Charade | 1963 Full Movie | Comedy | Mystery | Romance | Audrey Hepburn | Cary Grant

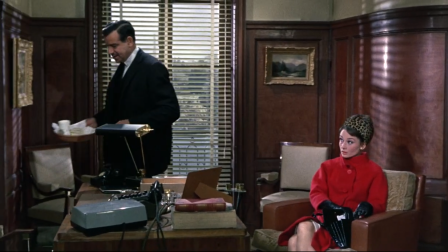Mrs. Lampert, do you know what CIA is? I don't suppose it's an airline, is it?
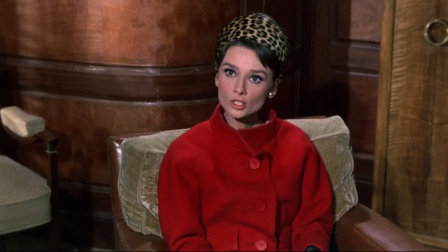Central Intelligence Agency, CIA.
Well, he should have been funny. I don't remember what it was in the book.
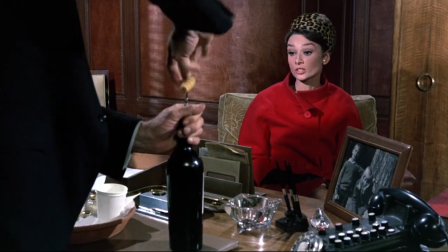I haven't read it. But he should have been funny because you shouldn't know that he's not funny. Yeah, and so, and the fact is...
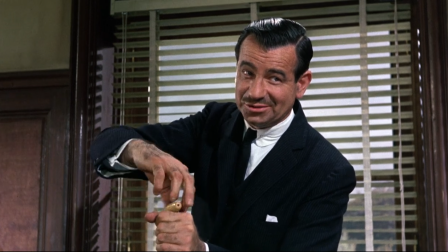I'm trying not to give the plot away. Anyway, he is clearly written funny. I mean, here.
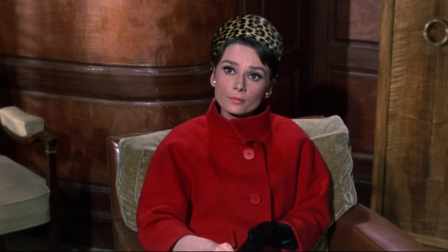He's written to be funny, so... It was written that way before Matthau.
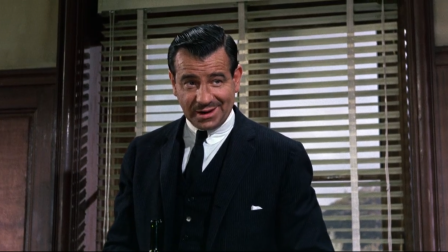I think Matthau was gotten because it was supposed to be funny, and also because he was disarming.
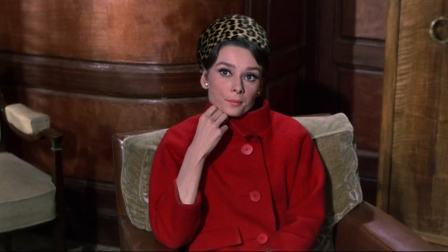See, that's called holding a glass up in the frame. Otherwise, if he held it where he was supposed to hold it, it wouldn't have been in the frame.
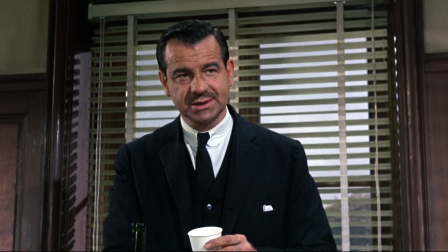No, he could hold it where he held it. Well, it wasn't. That's not a close shot. It was closer than it, higher than it would have been.
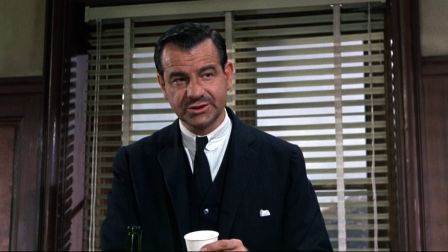May I have a sandwich, please?
I saw him in Lonely of the Brave, I believe, and thought he was terrific.
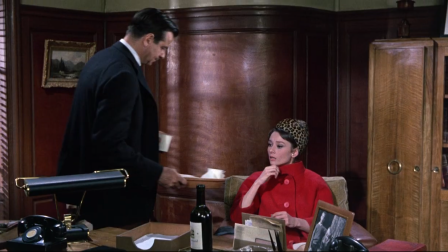He was. And cast him. Also, I didn't want... anybody who was extremely well known to the audiences,
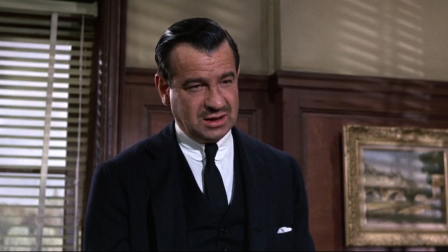and he was not yet well known to audiences, film audiences.
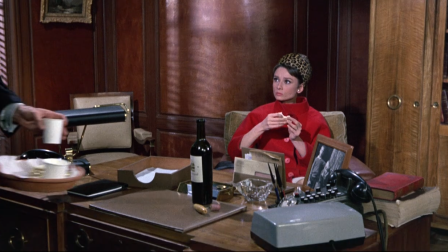All right, Mrs. Voss.
It was in the book. She when she was terribly nervous, she ate.
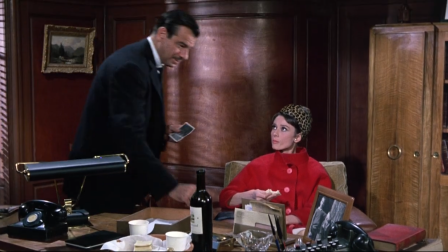And by the way, have you seen this one?
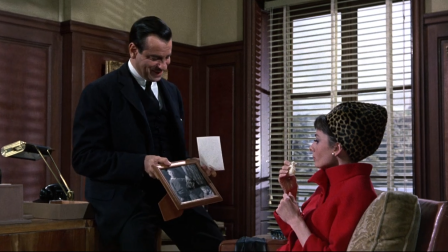And it's funny about the eating of the sandwiches because he will start to eat sandwiches in a minute.
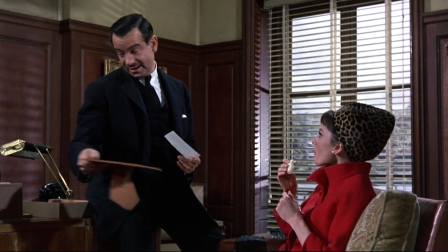And this sequence shot, it took a day and a half or something. No, I doubt that.
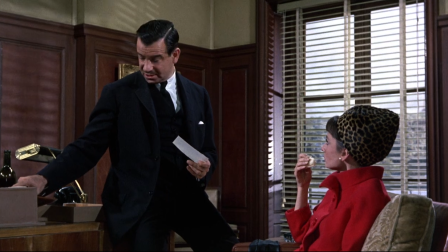Well, it took the whole day. And he must have eaten, I think, I'm not exaggerating,
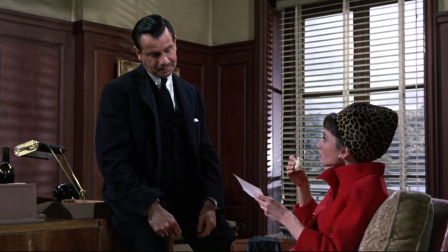must have eaten 40 or 50 of those little sandwiches in the course of shooting this whole sequence.
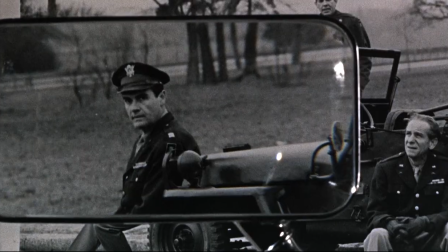He said to me, can I eat a sandwich during this speech? I said, sure. Yeah. I said, why do you want to do that?
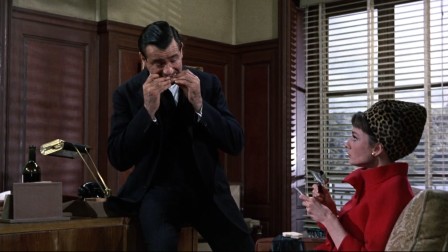He said, because I'm funny when I chew. And he is. He's funny when he chews.
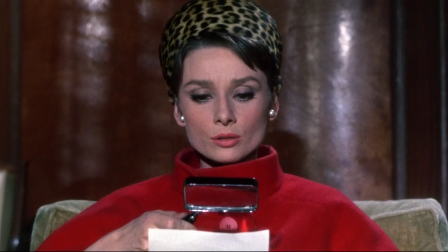Now, making young pictures of the older actors is good, too. They had to be given.
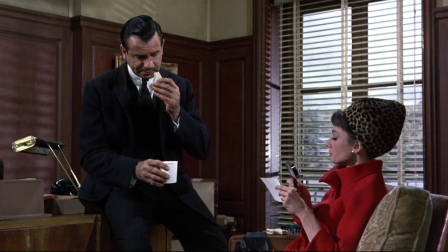You'll have to be a little clearer than that. Nobody will know what you're talking about. Well, for instance, there's a toupee on Ned, because he's supposed to be younger.
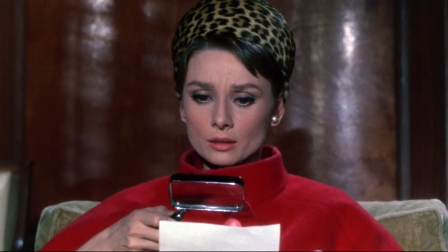Make him younger than he was in the rest of the film. Right. But the picture moves, not the...
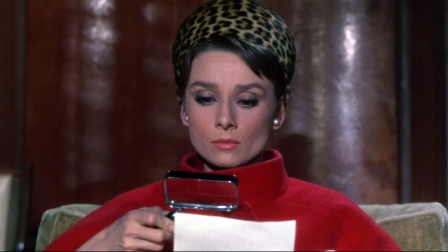No, the camera moves. Yeah, it zooms in. I actually made the shot like you saw it, with the magnifying glass.
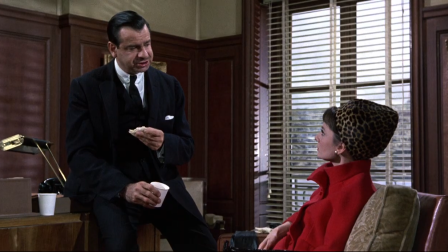By then, we had zoom lenses. I believe we had zoom lenses.
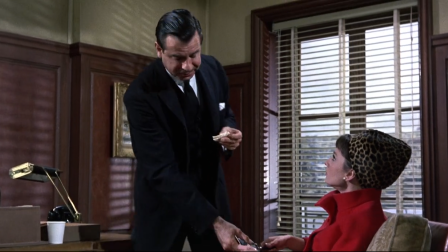Oh, we did, because there was another there zoom lenses later.
Mrs. Lambert, I'm very much afraid that you are in a great deal of danger.
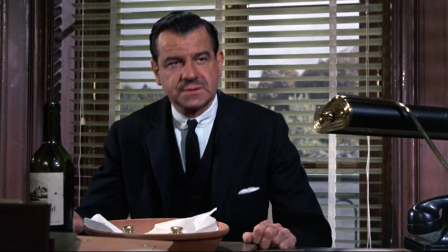Why should I be in any danger? You're Charles Voss's wife.
But he managed to make this...
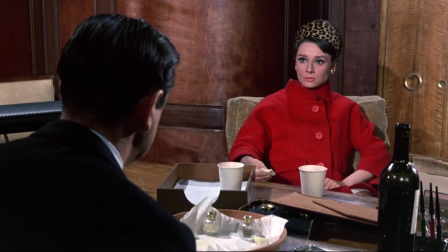funny. Funny, because there's a tremendous amount of exposition in this shot, in this whole sequence, because this is the whole backstory is in this.
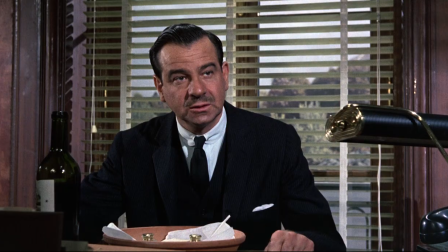And in order to make the backstory interesting, there had to be... things going on.
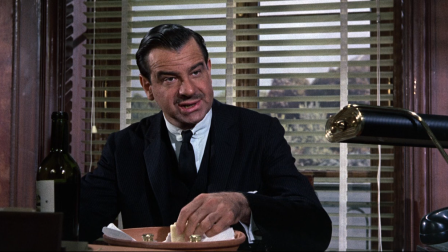And so if you watch his, he is funny eating.
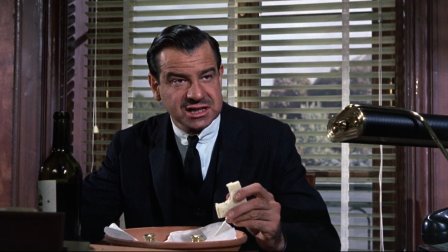You have to admit it. Yeah. His mouth is funny. Mm-hmm.
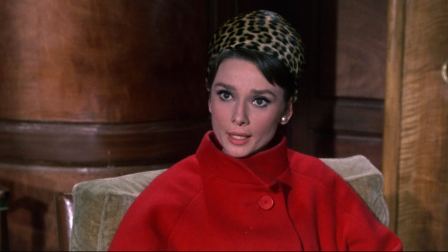He's also said to me in later sequence, you have to be careful when I'm running because it's not supposed to be funny when he's running.
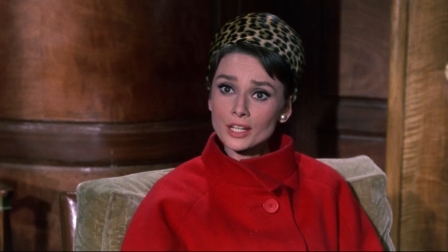And he said, I look funny when I run. I can't help it, he says. He said, I'm funny. Yeah, and he does. He runs like a duck.
Hours. Charles Voss stole $250,000 from the United States government. I'm afraid we want it back.
Marc Behm, he was a madman with plots.
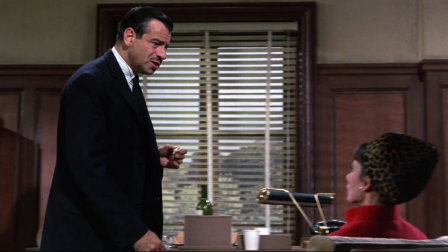He could plot. He came up with a new script. He could write a script overnight. And he had 50, 60 of them.
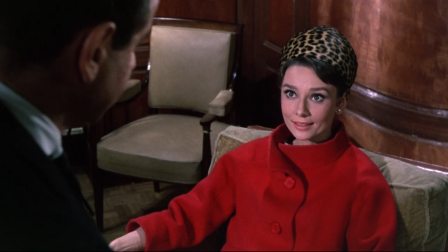Almost none of them was ever produced. But later on, he did write one of the Beatles pictures, the second Beatle picture. And he and I worked this story out together.
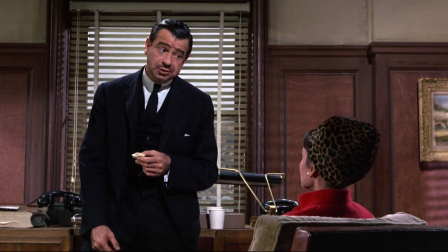And then he went off in his own world, in his own life, and I went on and wrote the script.